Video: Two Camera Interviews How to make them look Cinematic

Why you should shoot all your interviews with two or more cameras and the different methods for doing so. This is what we're gonna be covering in this video. So if you haven't been hiding under a rock for the last three months, you've likely seen the Michael Jordan documentary, The Last Dance.
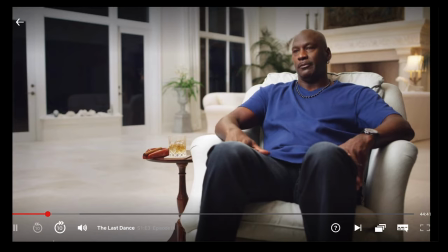19s
One of the major components of this documentary, like a lot of documentaries, is the interviews that they use to help tell the story.
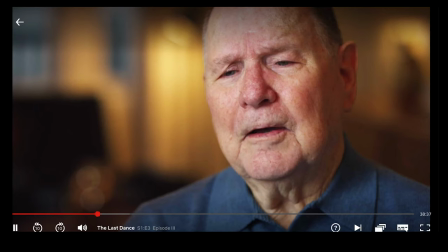27s
And if you might have noticed that all these interviews were shot with two cameras. In my last video,
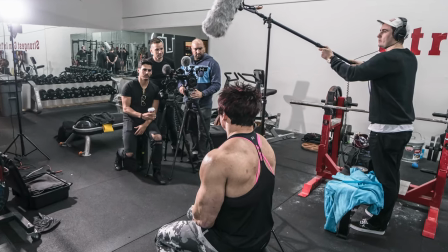33s
I talked about using two cameras on your production and the benefits for that and briefly got into shooting interviews and I explained
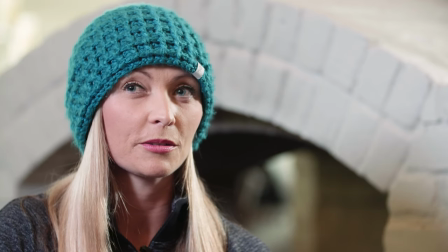41s
the benefits of using a secondary camera to have another frame to edit to that you can use to make your edits appear more seamless.
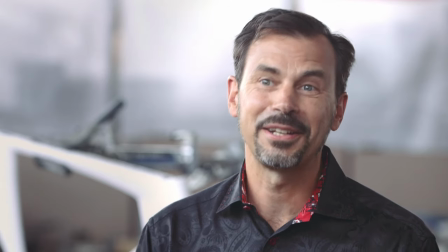50s
If you need to clean up an interview, making it sound smoother, you can take out a part of one sentence and cut it to work with another sentence. you can do that much easier and seamless with a second camera angle. Now the trick to this is that the second angle needs to be different enough for it to not look like a jump cut.
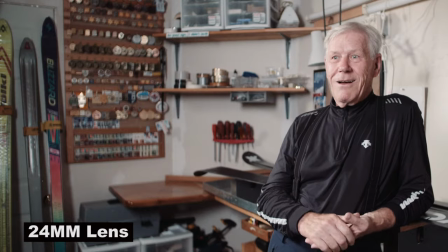71s
You need to have the second camera angle either be a very different focal length,
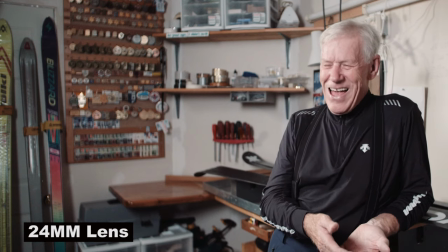77s
so it doesn't look up here as a jump cut, or you need to have that other camera set kind of for a very different angle.
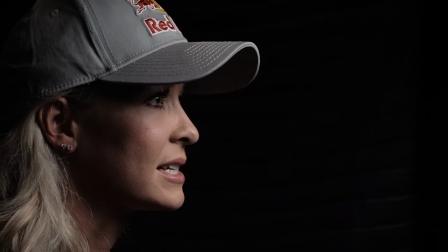85s
but preferably a different angle and a different focal length
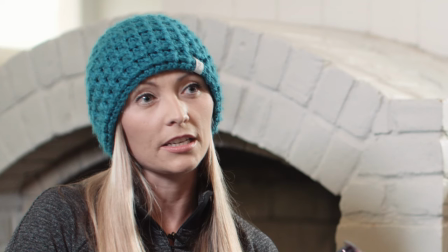91s
because cutting to a camera that's on a little bit of an angle but the same focal length is kind of jarring to your eyes. It doesn't appear right. It isn't a seamless cut. And another issue that we get into is if we're setting up an interview and I am speaking off camera. So we have our key light over here. I have a director or whoever I'm talking to is over here. So this is a kind of a very classic kind of interview style for a lot of corporate stuff and a lot of documentary work. I am speaking to somebody off camera. I'm not speaking directly into the lens, a little bit off camera. And I'm always want to be looking to that part of the camera where there is more space.
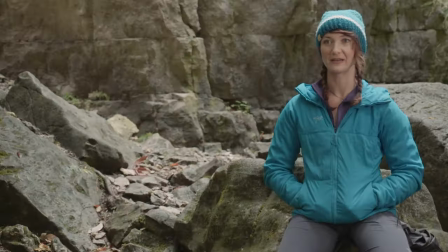129s
Okay, so I don't want to be looking this way. That will look a bit strange. You want your eyes want to be leading to the part in your frame where you have more space in the frame.
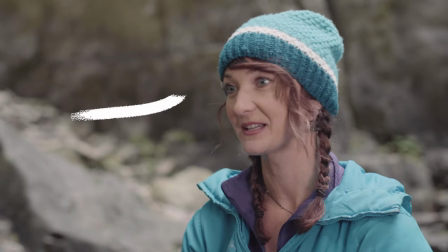137s
Now the other trick is, your second angle has to also be looking that way. Because you can see, if it's not, if I'm framed myself on the main camera,
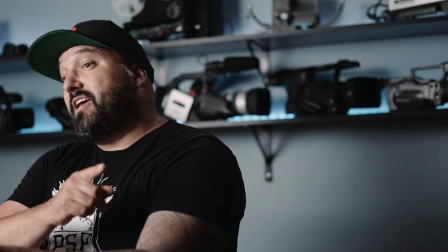148s
the wide shot on this side, and on the other camera on the other side, when you cut between these two, it becomes strange. It's jarring. You're jumping from side to side of the screen. A good edit is a seamless edit, meaning most people should not even notice it. Now there's another big reason for using a second camera and framing and that is to emphasize a speaking point.
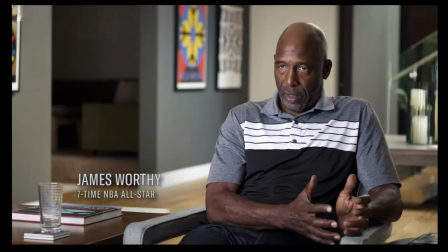171s
This is done very well in the Michael Jordan Last Dance documentary series,
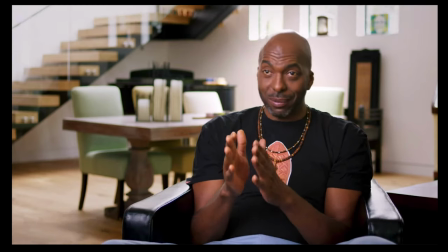176s
but it works really well to emphasize a point or when they're talking about something very important, they're cutting to this angle. It brings the viewer closer in. It makes something sound more serious. It's a visual way to make sure people are listening. This is a key part. This is something very important that the person is saying. That second angle, that tighter second angle, really helps to give that. So you can play around with this when you're shooting and you can see how the second or third angle can really help your situation,
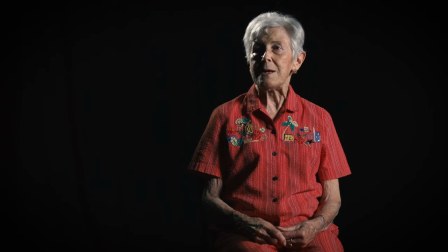211s
really help you bring out and make a unique look and help to emphasize different things during your production. Now sometimes using a third camera, we would like to use a third camera sometimes on interview shoots to help with some kind of movement. If somebody talks with their hands a lot, if somebody is in a situation where they have a lot of anxiety, they're feeling uneasy about something they're talking about, little social cues that we all subconsciously know when we talk to somebody that they feel uncomfortable. When we can show these visually to people, you can tell and it helps to portray that if that's what you're trying to portray.